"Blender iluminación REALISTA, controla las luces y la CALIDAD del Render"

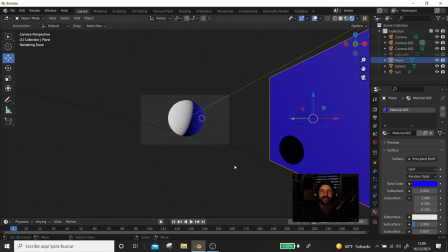(16:23)
Entonces, la iluminación creo que tiene que ser algo más personalizado, tener tu toque en todos tus renders, pero también puedes hacer ahorros de recursos dentro del equipo con este tipo de opciones.
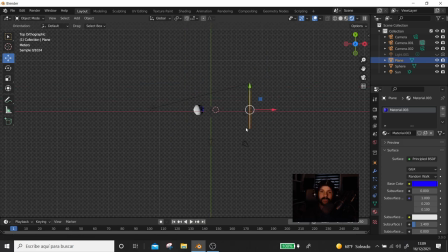(16:42)
Bien, hay otra opción que se llama, este es el de un punto solo, de una luz, y tenemos el de los tres puntos. Las tres puntos tienen luz principal, después tenemos la luz de relleno, que es como se puede utilizar las reflexiones con planos o simular esas reflexiones, ¿vale?
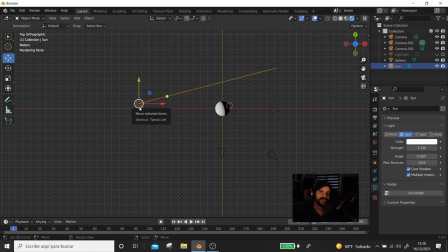(17:02)
Y después tenemos la luz 3, que sería para contornos, ¿vale? Para trabajar el contorno, la parte superior y demás. Ahora lo veremos. Lo que tienes que tener en cuenta es de dónde viene la luz. Dice, bueno, la luz viene de una ventana, o viene de un foco, o viene del sol directamente.
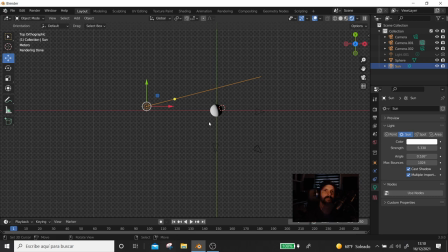(17:19)
Vamos a simular que viene de, por ejemplo, de una ventana. Para hacer una iluminación de una ventana, lo más interesante sería que fuera un plano. En este caso yo lo haría con un plano.
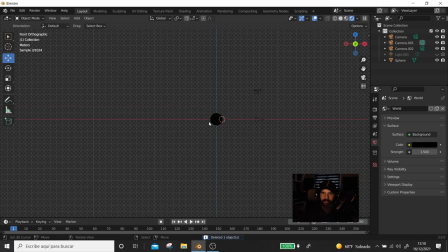(17:34)
Entonces lo que hago, me voy a un lateral, me digo mayúsculas A, una iluminación de área. Supuestamente la iluminación principal es la que tiene que tener más potencia sobre las demás, porque es la que va a reflejar el máximo de nuestro objeto o la parte que nosotros queremos representar.
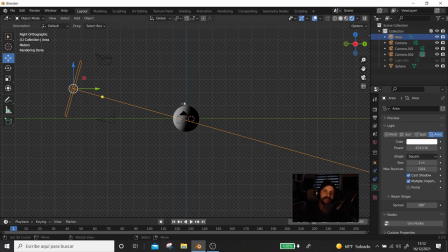(17:52)
Imagínate que yo solo quiero que se me vea esta parte de aquí. Vamos a hacer un...
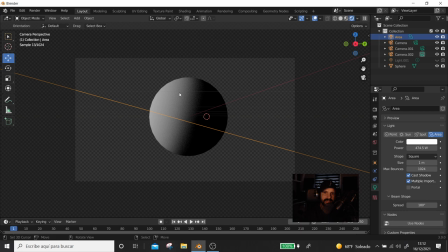(17:57)
Que se me vea esta parte de aquí, pero fíjate que lo que hablamos antes, esto está feo, no tiene forma.
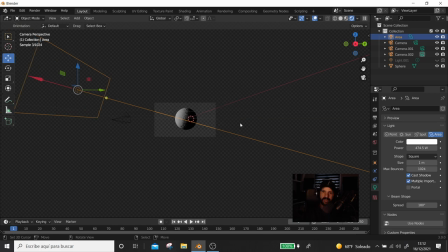(18:02)
Para ello vamos a utilizar otra luz. Vamos a utilizar una luz de, por ejemplo, se me ocurre utilizar una luz de sol.
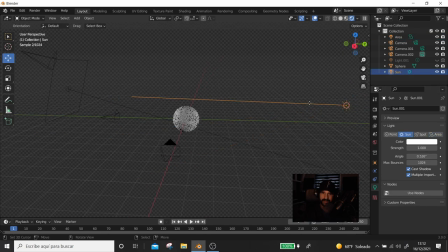(18:10)
Vamos a intentar que no hayan sombras. Queda así de esta manera y vamos a bajarlo. Si lo bajo, lo tengo así y vamos a pintar esa sombra. Yo lo suelo poner un poco tonos azules. Tonos azules te dan un poquito más de realismo.
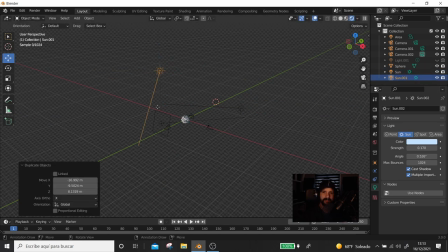(18:26)
Voy a coger también el control D y desde arriba vamos a generar una especie de iluminación para que el borde se me vea.
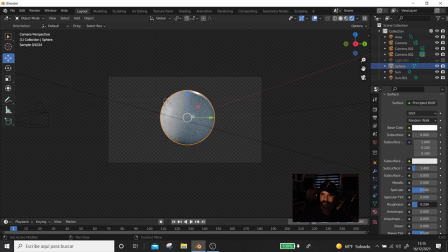(18:36)
Vamos a obtener pues un resultado bastante aceptable.
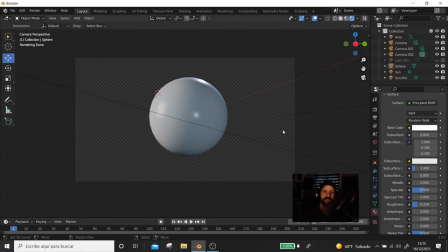(18:41)
Vean que le falta un poquito de cuerpo para que esto sea un poco de mejor iluminación, que es el cuerpo que falta. ¿Qué falta? Vean que aquí hay una línea blanca. Eso solo puedo trabajar con el HDRI.
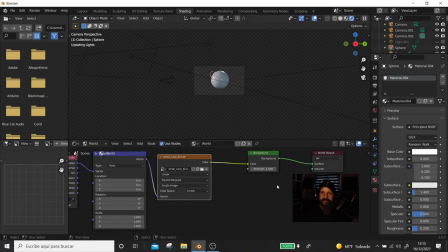(18:54)
Me voy aquí. Vamos a trabajar este HDRI para entender qué es lo que está haciendo nuestro HDRI. Vamos otra vez.
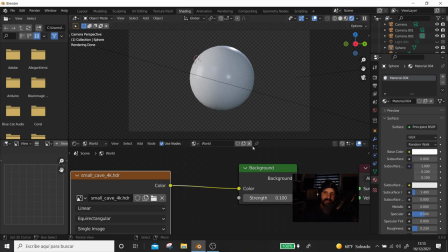(19:01)
Veo que tengo esta franja. La puedo marcar, que se quede marcada, o le puedo dar más potencia para que desaparezca. Pero ya tenemos una iluminación bastante realista de nuestra esfera. Fíjate que influye muchísimo la iluminación para dar realismo a nuestros objetos o
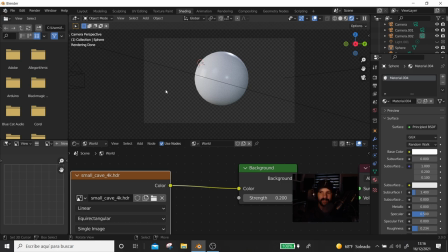(19:23)
nuestras escenas, ¿no? Importante, también la forma de iluminar cuando tenemos texturas. También ponme en los comentarios, porque se alargaría muchísimo el tutorial, si quieres que haga un tutorial especial para la iluminación cuando tenemos texturas.
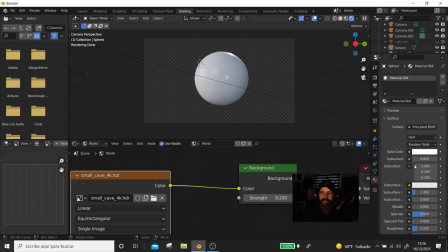(19:39)
Pues házmelo saber, porque los brillos no se reflejan igual que los mates. Vamos a verlo aquí, ni las imperfecciones. Vamos a verlo aquí, vamos a coger y vamos a darle un brillo. un brillo total. Los brillos lo que te hacen es, te apagan la iluminación ambiente,
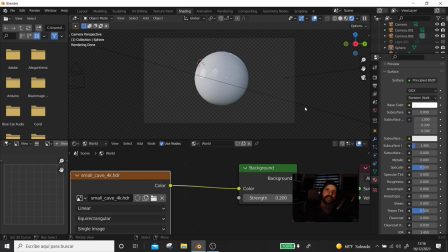(19:58)
pero sí te respeta los brillos y las reflexiones, ¿vale?
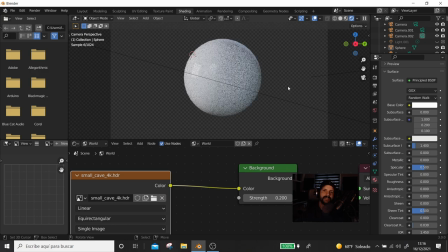(20:03)
Es lo que tienen los brillos dentro de Blender. Entonces, es más difícil iluminar los brillos con iluminación de HDRI porque tienes que subirlo, o lo subes bastante, o jugas con las luces que tienes alrededor, ¿vale?
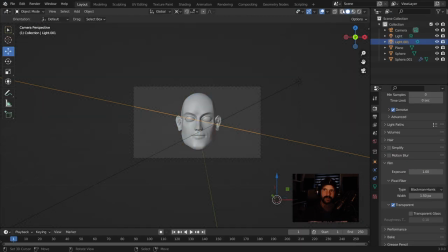(20:20)
Bien, vamos a hacer un efecto bastante bueno. Bien, aquí tenemos un rostro que he hecho para la ocasión, para este tutorial.